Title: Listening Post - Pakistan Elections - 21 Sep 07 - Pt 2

Welcome back. One of our jobs here at the Listening Post is to demystify some of the tricks of the media trade, and there are plenty of them. As a viewer, you probably haven't given a second thought to the noddy. That's the video cutaway shot of the reporter in a recorded interview nodding in agreement. And it's routinely used to cover an edit in the audio. Well, now the noddy shot has somehow found itself in the middle of a debate on the nature of trust in the media. Some British broadcasters are joining the anti-noddy movement. They want it banned from the edit suite.
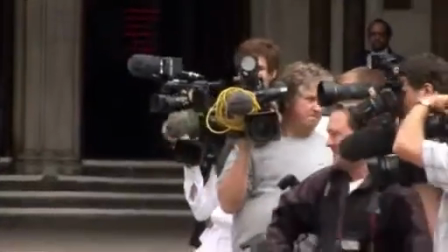There is something rotten in the state of the television industry. Much ado about a loss of viewer trust.
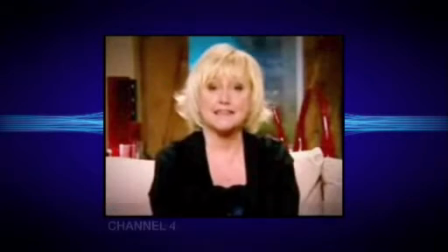Dodgy phone-in competitions in which callers never had a chance.
It seems some callers have not been properly entered into the competition.
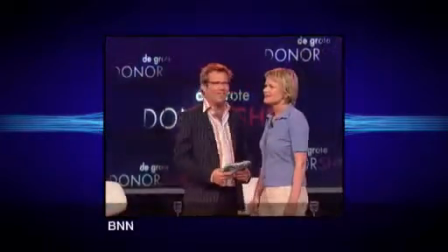Questions about how real those reality shows really are.
Three people who need a new kidney.
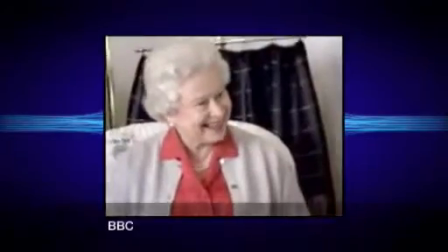This is cynical exploitation.
Then a scandal at the BBC, caused by this documentary trailer.
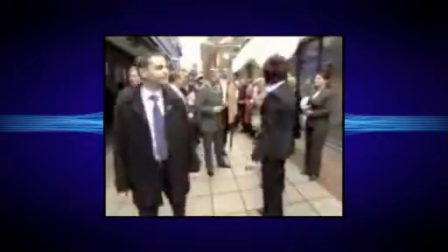Dramatic scenes between the Queen and celebrity photographer Annie Leibovitz.
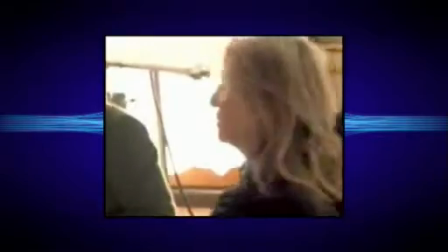Less dressy, because the garter robe is so extraordinary. Less dressy? What do you think this is?
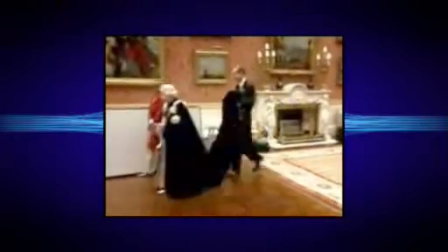I'm not changing anything.
This shot was purported to show the Queen storming out of the photo shoot, when actually this was Elizabeth walking into the shoot.
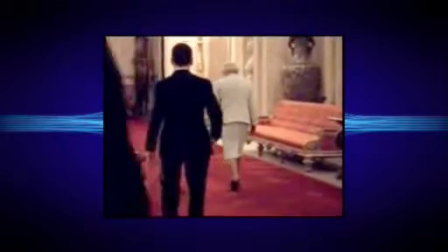She was not amused. Hell hath no fury like a monarch scorned by the media.
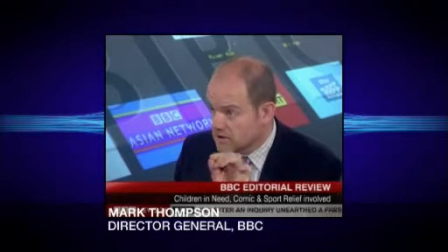Deceiving the public is totally unacceptable. It is a gross breach of discipline and will lead, in most cases, to immediate dismissal.
I think the big theme of trust and the way that broadcasters are responding to a lack of public trust has come through very strongly, and there are some strong ideas about how we can react to that and to make sure that audiences regain trust in the media.
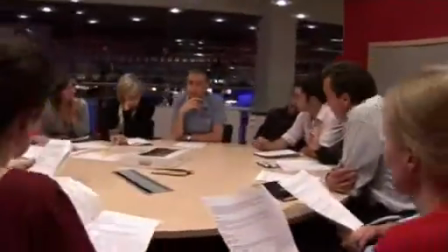Against that background of mistrust, TV news editors are in a spin.
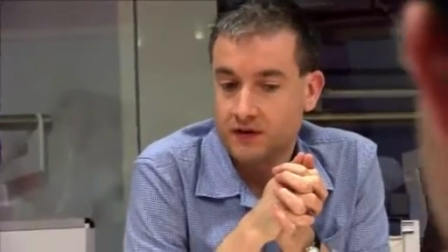David Kermode, the new head of Britain's Channel 5 News, has taken action.
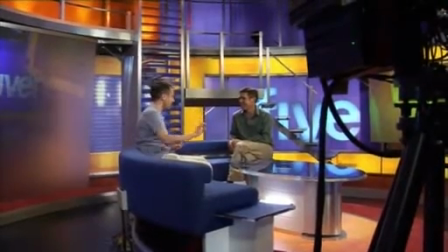His target, one of the news game's most versatile cutaway shots, the humble noddy.
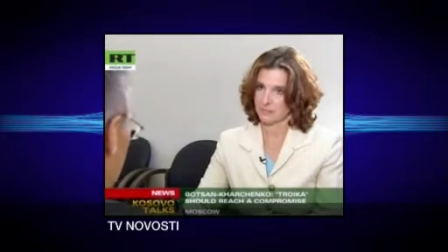The listening shot seems harmless enough. It's a global technique in use from Moscow to Tangiers.
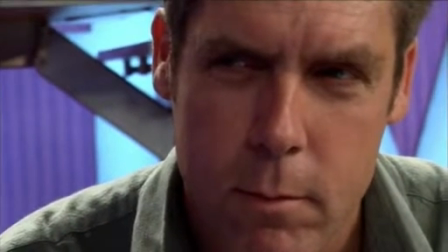Here's one we shot, as news crews often do, before the interviewee even got there.
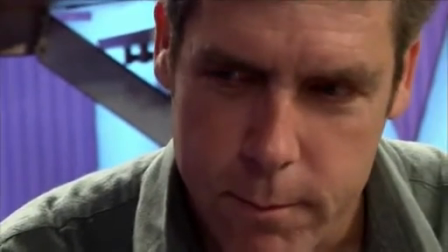The noddy owes its existence to the fact that most news crews have only one camera,
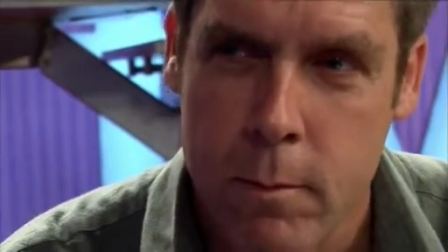so the noddy is often recorded separately from the interview, like this, to make it look like a two-camera crew.
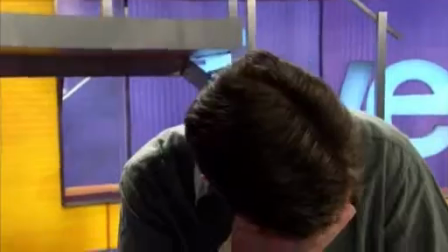It's just naff. It's old-fashioned, it's hackneyed, it feels wrong, and it's misleading as well, and we can live without it. It's lots of things that have been done for a long time, have been done for a long time, doesn't make them right. One of the things we're talking about is television economics, isn't it? Because we're looking at what's a one-camera interview that is cut to make it look like you have two cameras when you only have one. Typical is the re-ask. What do you think of this technique? Re-asking the questions after the interview has been completed in order to make it look like you have two cameras. Well, what you're doing now is okay, because I'm still here and I'm answering this question that you've just asked. So it's real. What I would not want is for, say I'm a busy person and I've gone, and you're sat here with an empty sofa asking a question to nothing. That to me feels really wrong.
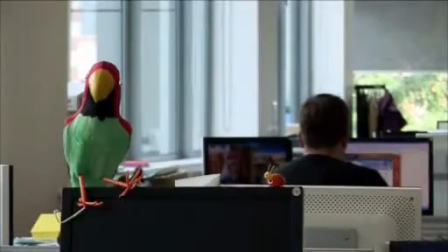We wandered around the Channel 5 building to find out how reporters here are coping with the new no noddy edict. I think pretty well, actually. I mean, I certainly don't think you'll have seen a noddy on 5 News since that email went out. But for example, I did a story the other day. What it did make us do is think a lot more creatively, I suppose, about the way we shot it. And it also, when I did the interview, it made me really, really listen to the interviewee first time around and make sure that whatever happened, those crucial grabs I knew in my head that I would probably need, I had.